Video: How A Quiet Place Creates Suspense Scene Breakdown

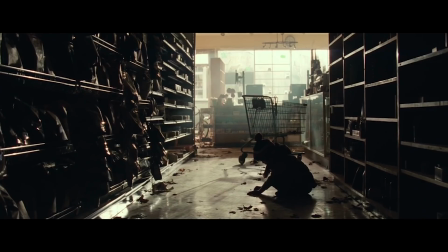4:08 The sequence with the youngest child drawing a rocket is important for 3 reasons.
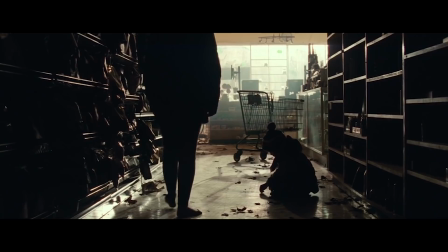4:13 First, it's another clue about the severity of the situation. The family wants to escape, but can't for some reason,
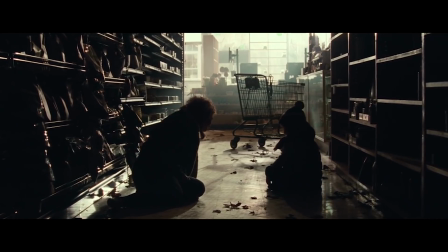4:20 and a rocket ship is perhaps the only possible escape from this environment that a young child could imagine.
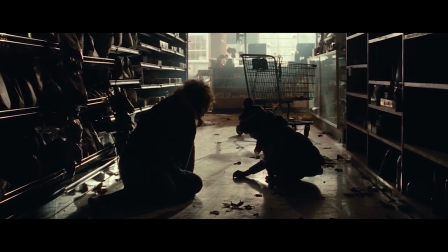4:26 The second reason is that it creates an emotional motivation for the youngest child's obsession with the space shuttle toy.
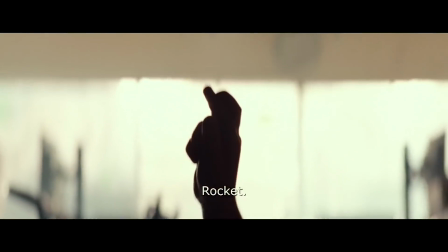4:33 Without this bit, the fact that the kid decides to play with a noisy toy would seem motivated by mere ignorance.
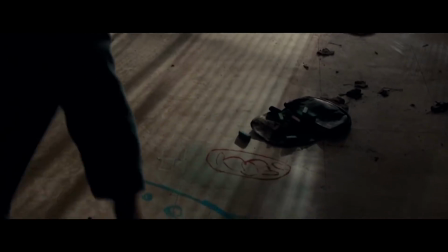4:39 But instead we get some context that helps us sympathize with why the child would be obsessed with the toy.
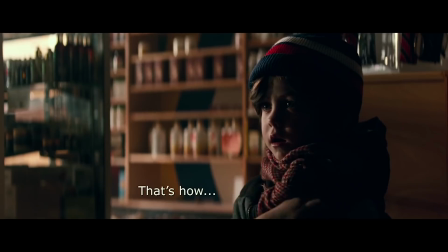4:45 It also gives us a meaningful moment between the siblings, which only makes the end of this opening sequence more impactful.
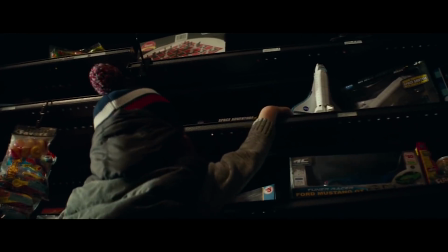4:52 The moment immediately following this continues to establish just how seriously the characters take staying quiet.
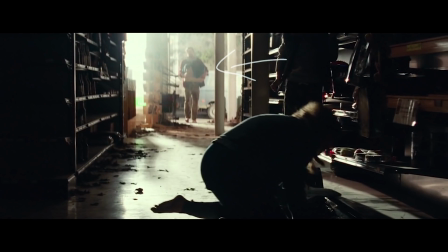4:59 and simultaneously reveals the father character in the background.
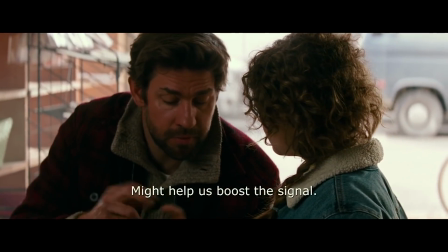5:03 And then we get a moment where the father is introduced and the relationship between the father and daughter is developed.
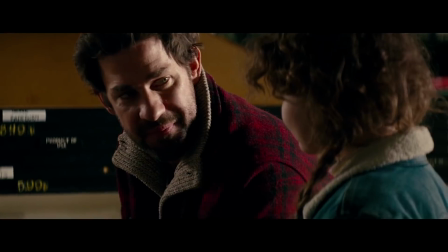5:09 This relationship will be perhaps the most significant one in the film, so it's necessary to start developing this early on.
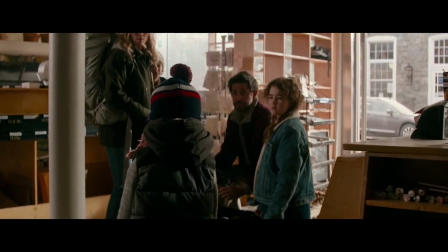5:18 Then we get another moment that reiterates just how serious a loud noise would be and gives us a tiny bit of foreshadowing.
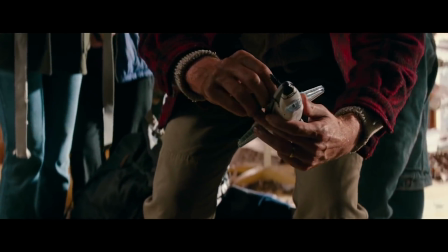5:29 It's telling the audience, if they hadn't thought about it yet, that the toy could make a loud noise and that would be disastrous.
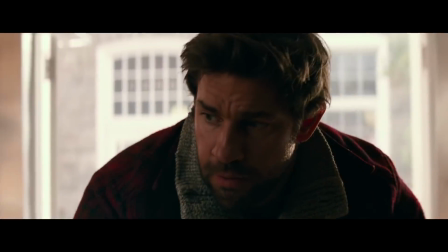5:40 This marks the transition to the second part of the sequence.
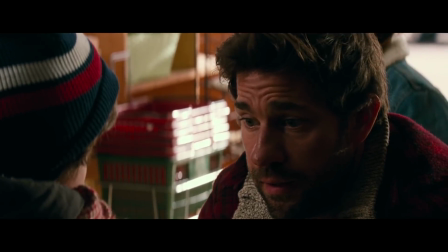5:44 5 minutes in, we've been introduced to the characters, developed some of the relationships, and learned some of the basic rules of the world.
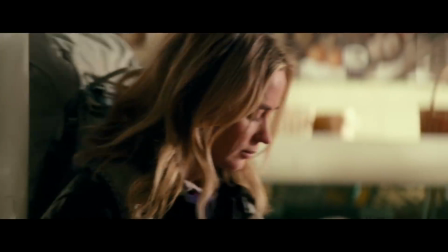5:50 So the last half of the sequence is about two things: creating the first real moment of suspense in the film and setting the stakes high.
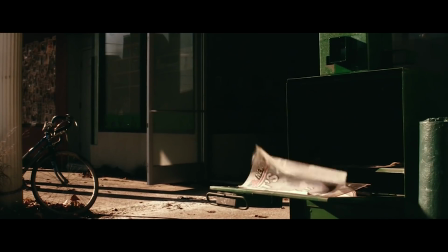5:58 A Quiet Place is mostly a suspense film, and there are several ways of effectively generating suspense.
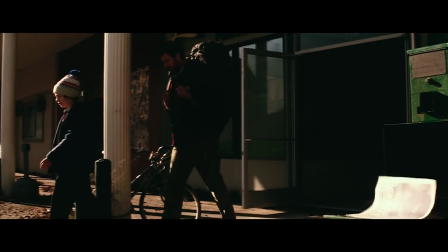6:05 You can generate suspense using a feeling of uncertainty to create anxiety in the audience, but oddly,
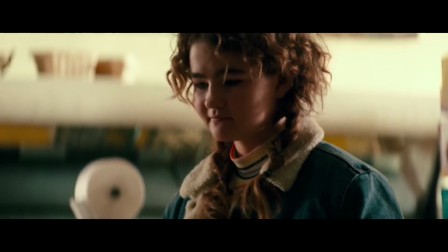6:12 you can also generate a feeling of suspense by creating certainty that an undesired outcome will occur.
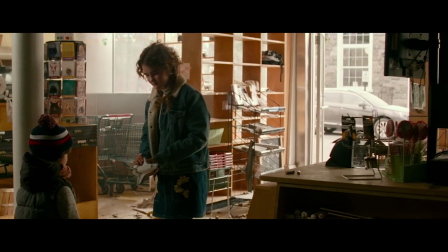6:19 A Quiet Place often uses dramatic irony to create this suspense of certainty.
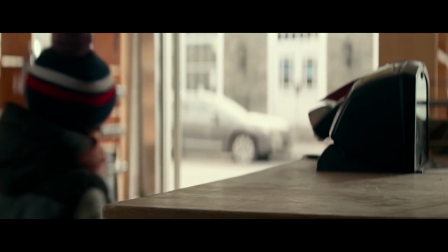6:25 The shot of the youngest child picking up the batteries creates dramatic irony.
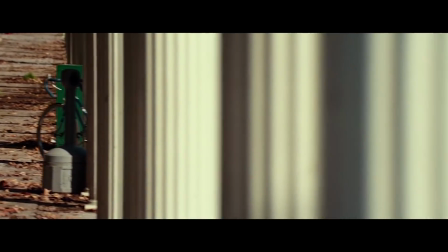6:30 The audience knows the batteries will go into the toy and the toy will make a sound, because we know the movie wouldn't have put emphasis on this detail if it wasn't going to happen.
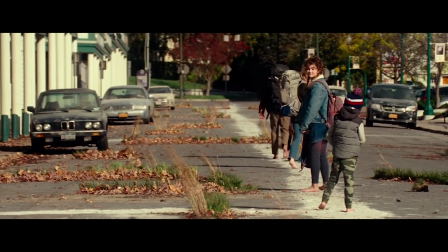6:38 But the rest of the family is completely unaware of the impending disaster,
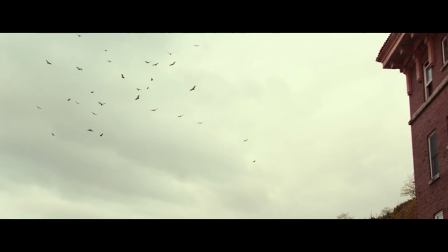6:43 so we're left waiting for something to happen that we don't want to see happen.
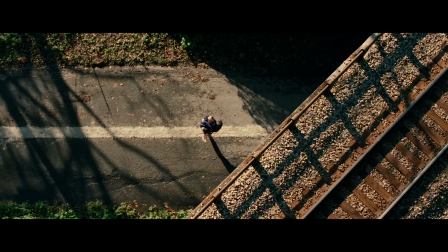6:47 And that suspense is built further by drawing things out with a simple scene of the family walking through the woods. In this scene, we learn the use of the sand we saw earlier, and that the family lives a good distance from the town.
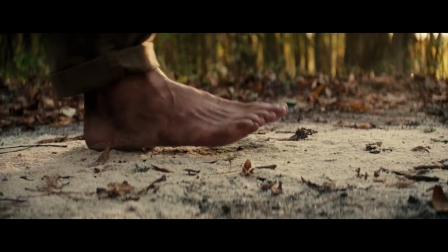7:00 The music is more mellow and sad than it is tense, which builds the dramatic irony.
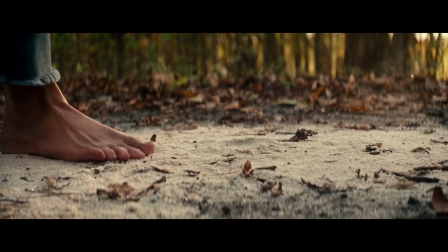7:05 The music matches how the characters feel, not the audience's knowledge,
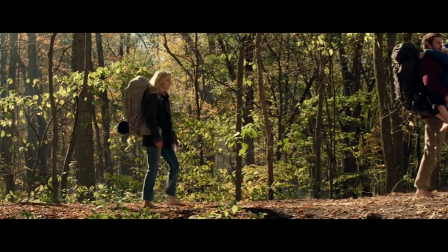7:10 reinforcing the idea that the characters are unsuspecting of what the audience knows will happen.
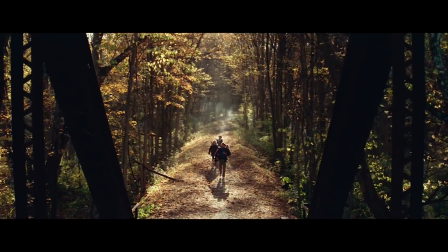7:16 The music finally dies down and we're bracing ourselves for the sound.
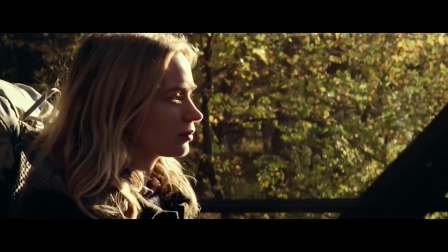7:25 The content looks on the mother and daughter's face make it all the worse for the audience.
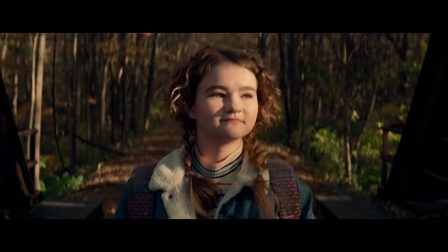7:30 Note that by this point, we don't need to see a shot of the toy making noise because we know what's going to happen.
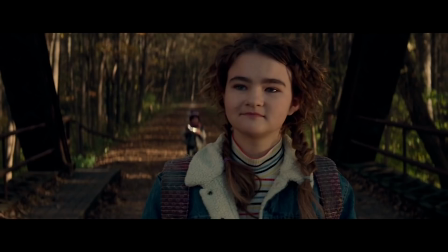7:37 The suspense is extended a moment longer by first showing the toy in the background while we're in Reagan's audible perspective,
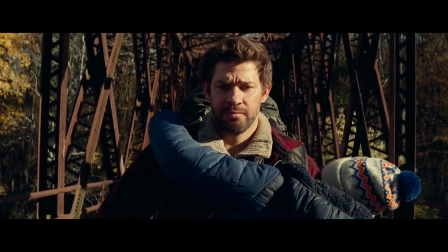7:45 and then we hear the sound while the camera is on the father's face.
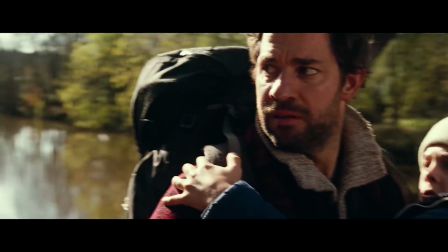7:48 Because we already know what's going to happen, the focus can be on the emotions and perspectives of the rest of the family.
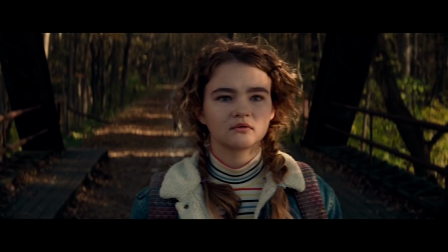7:54 At this moment, the suspense created by the dramatic irony is resolved. The bad thing we knew was coming has happened. New suspense is now created by uncertainty. What will happen to the child?
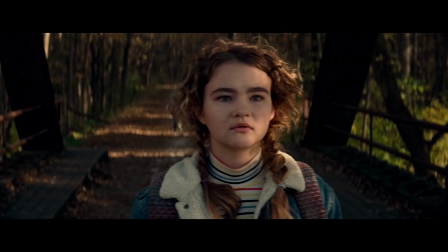8:05 We experience Reagan's realization of what's happening, not through sound, but through her parents' expressions,
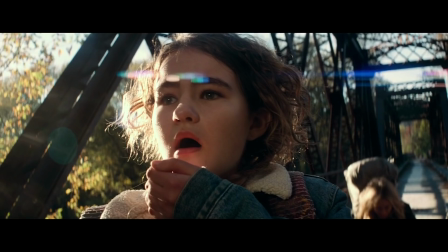8:12 which gives us an idea of just how terrible her situation would be, living in a world where sound is deadly,
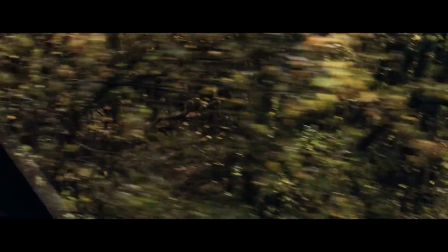8:20 but where you can't tell if a noise is being made. It's the audible equivalent of casting a suspenseful scene in shadows.
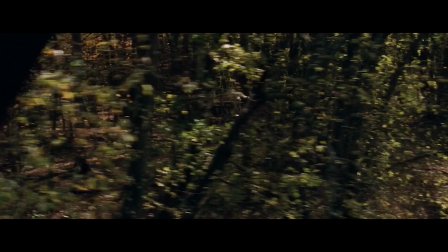8:28 As the monster approaches, we get very few glimpses of it. The focus remains mostly on the family's perspective and reactions.
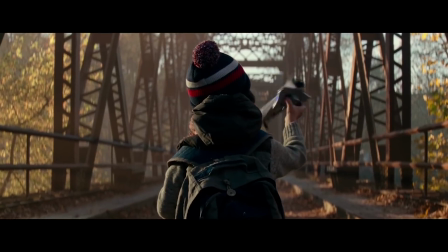8:35 This is great because what's most important for the film ahead are not the details of the monster, but that the audience establishes an emotional connection with these characters.
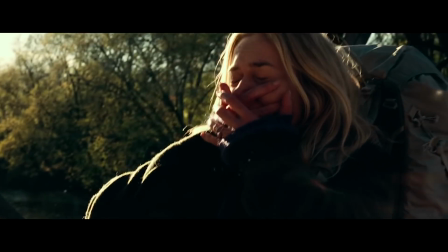8:44 Because the film has been so quiet and restrained, it gets to use contrasting loudness to great effect here.
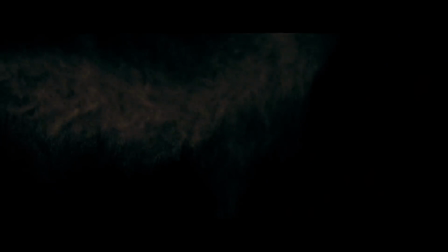8:54 And then it happens. The tiniest bit of hope that we held on to that the child might be saved is dashed.
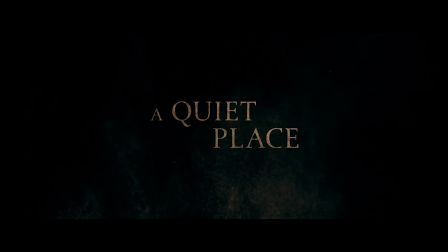9:00 The sequence ends with the death of the most vulnerable character we've been introduced to so far.
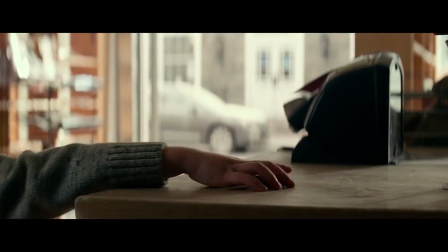9:06 It communicates to the audience that the movie will cash the suspense checks that it writes.
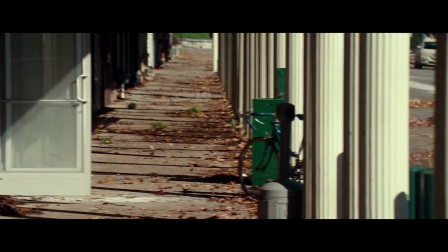9:11 The audience knows that if someone dies in the first sequence, it would be incredibly surprising if no one else died by the end of the film.
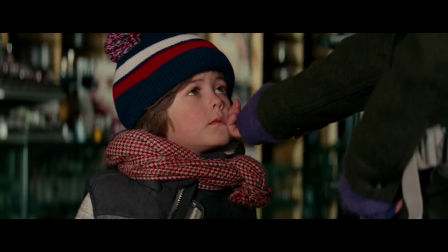9:19 And if the movie is willing to kill off the youngest, cutest little kid, any of the other characters are potentially fair game.
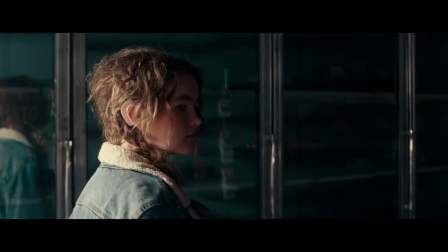9:26 The original script didn't include this opening 8 minutes and pretty much starts where the movie picks up after the title card.
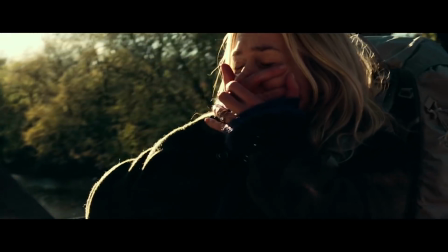9:32 But I think this sequence was a good addition because it clearly shows the consequences of making a sound early on,
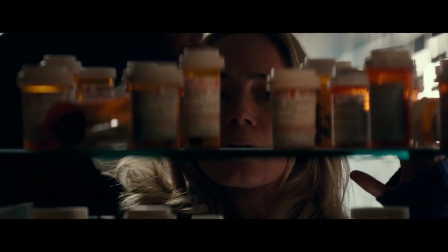9:39 which makes all the subsequent scenes where characters are trying to be quiet more tense.
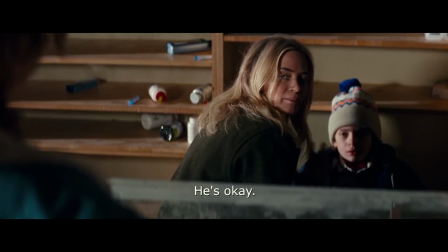9:44 This sequence is an excellent example of how exposition can be done efficiently and visually in a way that isn't too disruptive or obvious,
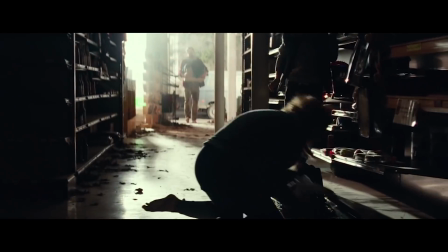9:52 and how filmmakers have to build and negotiate with an audience's expectations for a movie.
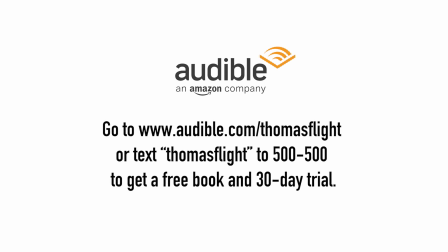10:02 I'm headed to the beach on vacation for a few days, and an essential part of that trip for me will be the audiobooks I take along. If audiobooks aren't a part of your summer yet, I want to encourage you to use Audible to get started listening today.
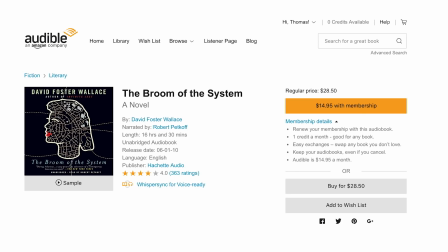10:14 While I'm at the beach, I'll be finishing up The Broom of the System by David Foster Wallace. I've been really enjoying the bizarre, hilarious journey it's taking me on.
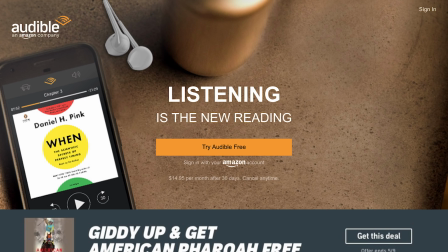10:24 Go to audible.com/ThomasFlight to sign up. With your membership, you'll get 1 credit a month to spend on any audiobook, and that audiobook is yours to keep.
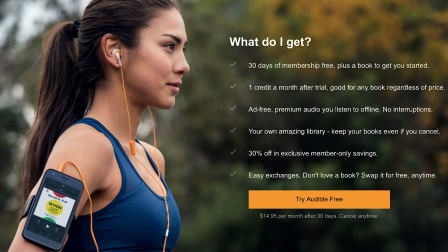10:33 Any credits you don't have will roll over to the next month.
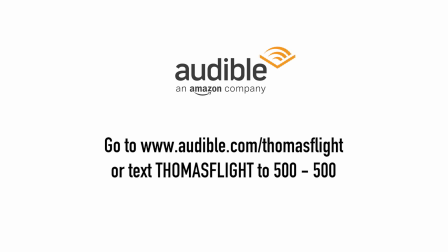10:36 When you sign up using my link in the description or text ThomasFlight to 500-500, you get your first credit for free. Use that credit to get The Broom of the System,
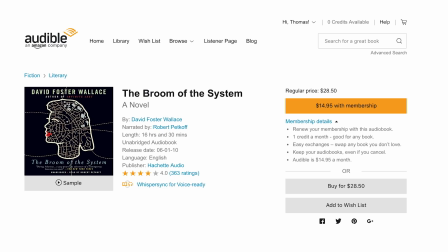10:47 or whatever else from Audible's massive selection that suits your fancy, and get started listening before the summer is over.
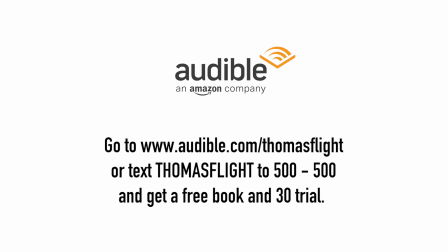10:54 So go to audible.com/ThomasFlight or text ThomasFlight to 500-500 to get a free book and a 30-day trial. I'm always looking for audiobook recommendations, so leave yours in the comments below.
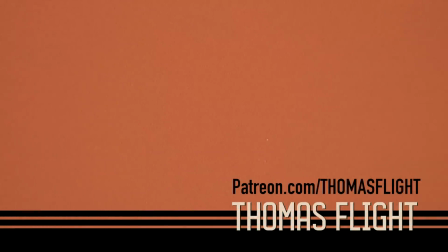11:06 If you're waiting for my next installment in my Directors Before series, I have one about Christopher Nolan coming later this month. If you appreciate my content and want to support its continued creation, go to patreon.com/ThomasFlight and check out what you get when you become a patron.